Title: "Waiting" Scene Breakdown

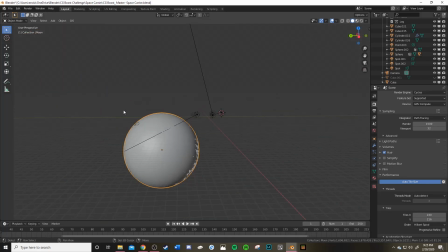So yeah, as you can see, the moon's actually not that big compared to the ships, and the Earth is definitely not that big compared to the moon.
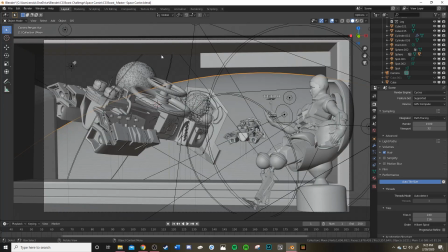But I just tried to scale it rather than put it off farther in the distance. I just try to scale it to represent the distance away.
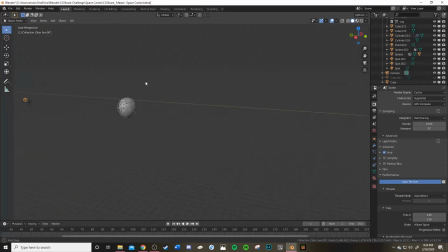And same for the sun. The largest of the three is actually the smallest of the three in this scene.
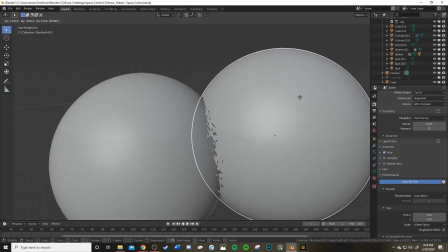And yeah, it looks a little weird because there's two layers on top.
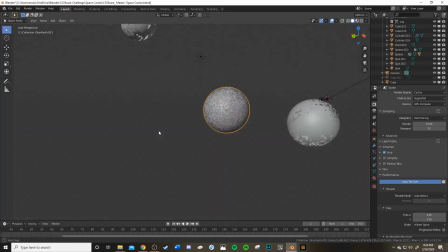One's for like the clouds and stuff, and then for the sun, one's for like a glowy bit. Or yeah, I joined those together.
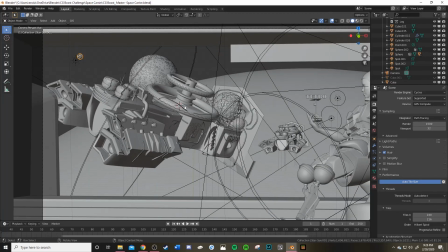But yeah, so that's my scene, and you know, I try to add little details here and there with the ship.
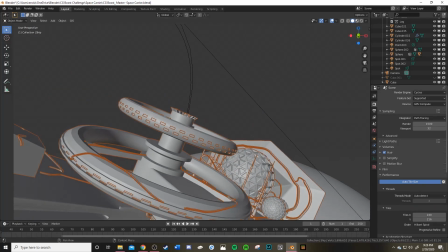I don't want to go into rendered mode, but I'll show you in the final picture.
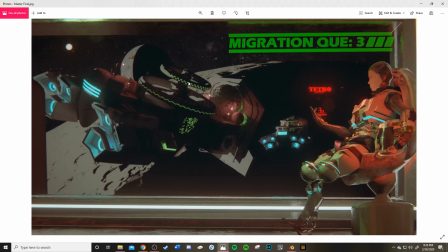I have little black dots in these windows just to kind of represent other people, you know, are occupying those spaces. And yeah, then we have the migration queue of 3, you know, 1, 2, and then the ship is 3.
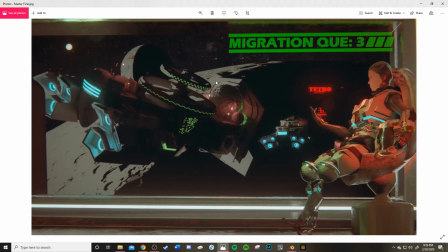So the person's just chilling there, waiting for the ship to go down. And as you can see, this little block for some reason made it up here, and when I rendered it, I was about an hour away from the deadline, so I couldn't re-render it.
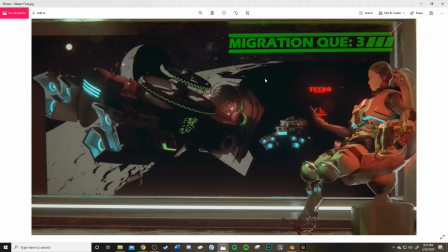I guess I could have photoshopped it over, but I didn't want to mess with the quality. It's like every time you open a file and you know, edit it and re-export it, you know, it degrades the quality. So, but yeah, this is the picture. Obviously the Earth still turned out a little weird.
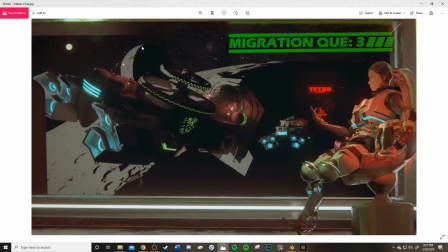I think I adjusted some settings at the last second, and that's what caused the weird look. But you know, we're in the sci-fi future, and there could be any reason why it looks like that. Maybe there's just tons of pollution, right? And that's why they're leaving in the first place. But it's not.
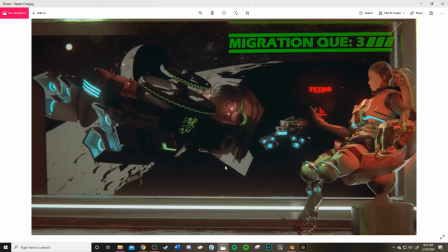My story does not call for that, actually. There's a different reason why they're leaving, and I'm not going to say, mainly because I haven't figured it out yet. So I hope you like this. I hope you like my little picture. Hope this was just a fun little video for you to hear about how I achieved all this stuff.
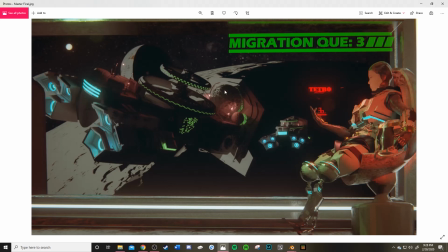Even though I didn't go into specific editing techniques I used, this is just a kind of a breakdown of the whole picture, whole scene. So hope you enjoyed. Thank you for watching.